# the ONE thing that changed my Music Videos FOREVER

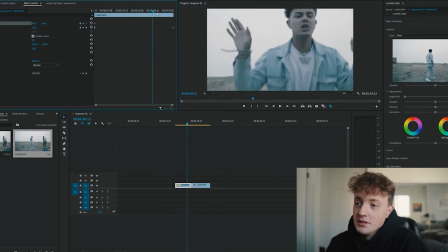246s
And in my head, the way I describe it is it gives it this gliding type of effect.
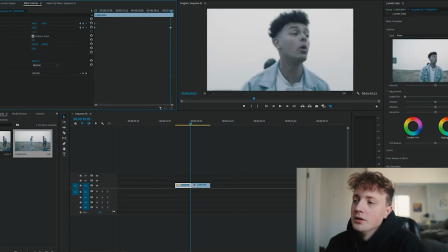255s
So, like I said, keyframe in the beginning, go all the way in, zoom in. The more you zoom, the more glide feeling you'll have.
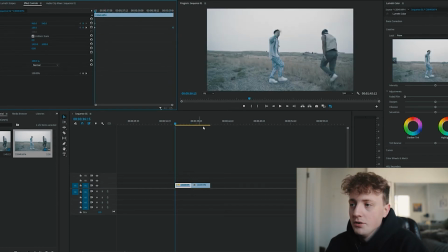263s
So we'll go in that far. Like I said, don't mind his face. So now we went from this to now we'll turn it on from that to this.
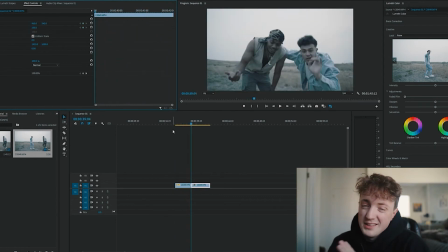278s
And as you can see, the gliding effect makes it look way more professional in my eyes. It looks like, you know, it's an expensive camera, an expensive gimbal. I got one of like the cheapest gimbals you can buy, 200, 300 bucks.
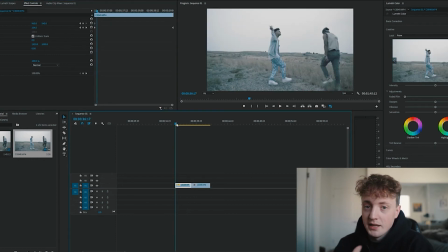292s
But I've seen a lot of music videos where they use these massive gimbals and it gives you that gliding effect
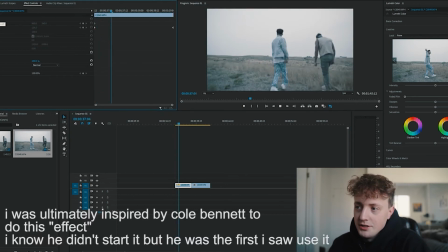300s
without having it on. It just feels cheap. You can kind of see the little movements that you might, you know, accidentally have done, but when you add that zoom to it, looks way better.
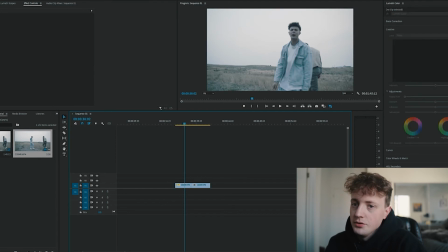313s
So now let's move on to the clip where you're going from in to out.
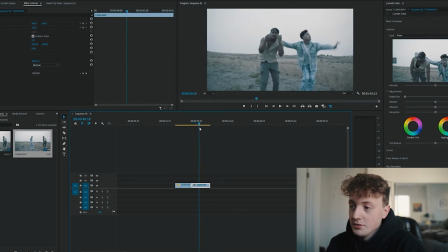318s
So this one was out to in, and now this one's in to out. So I'm going from, so here's the original clip.
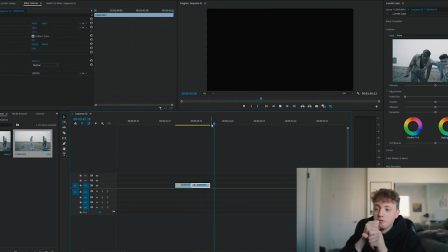326s
So I start in close and I just walk backwards really fast with the gimbal. Watch that one more time.
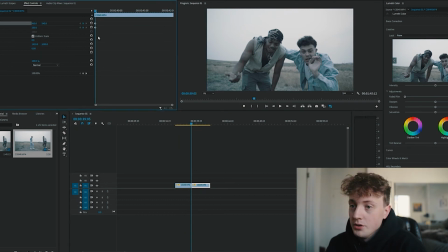334s
So now we do the same thing here. Keyframe the beginning. You keyframe the beginning, the position, and the scale, but this time you're gonna start zoomed in. I keyframe the position as well so I can frame them up better. I like that framing. Put those in the beginning, and now when you go to the end, you just hit reset the parameter.
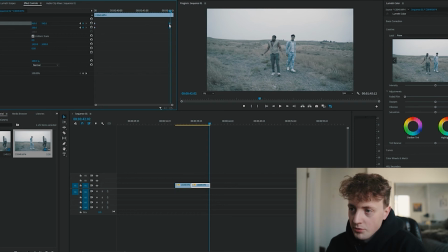352s
It puts it back to where it normally was, everything all squared away.
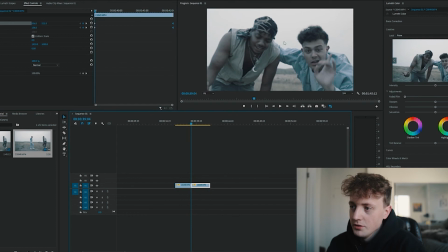356s
And so now you have something where it is in tight and zooms out really fast. And you guys can see as you walk backwards, it looks like you're way farther away than you actually were because you're zoomed in, and it gives it that gliding effect.
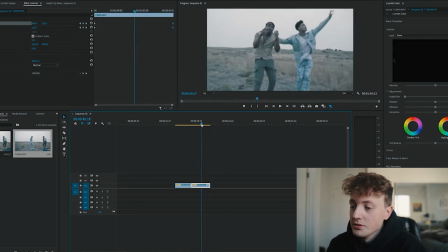374s
Right there, right towards the end, you guys get that feeling.
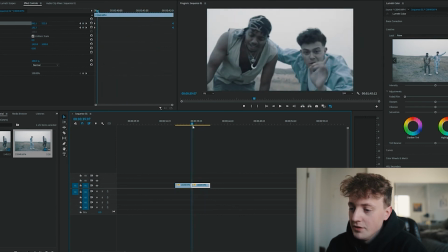378s
Like right about this point, there's just that feeling of glidingness as opposed to the original clip.
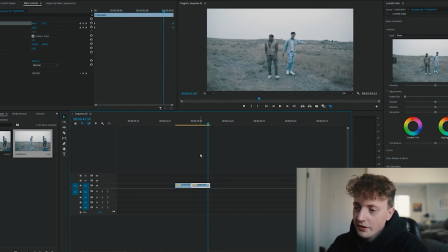384s
And obviously if you cut it there, add some more movement afterwards,
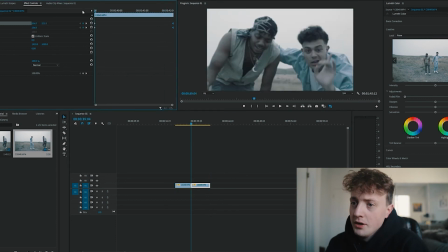388s
it makes everything flow way better rather than just having this boring zoom out clip, not a whole lot to it. Turn that on, press play, got that gliding feeling.
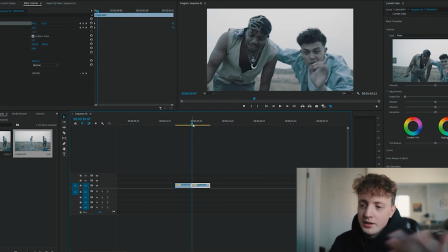403s
And I think it's just such a subtle thing. A lot of people may not notice it, but I think subconsciously when you're watching a video, it looks a lot better in my opinion. Let me know if you guys agree with me in the comments below, or if there's another way to do it that you guys think is better.
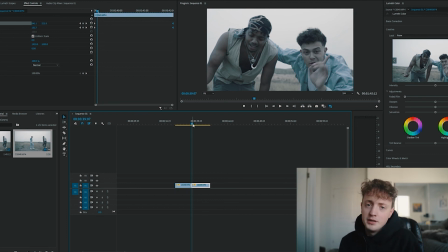418s
Or if you don't even like it, let me know too and give me your opinion. You know, this is a open discussion, of course. But for me personally, the way I like to do my style of videos, this just makes my videos better and it looks way better. So that's about it. I hope you guys enjoyed this video. Quick little tutorial. If you guys want more little things like this on, you know, things that I've learned myself through doing music videos, I'll of course do way more. But for now, I'm just gonna keep pumping out the content. I hope you guys enjoyed. Like I said, subscribe, like, and comment below. I love you guys. My name is Skyler Finch. Stay tuned for the next video, and I'm out. Peace.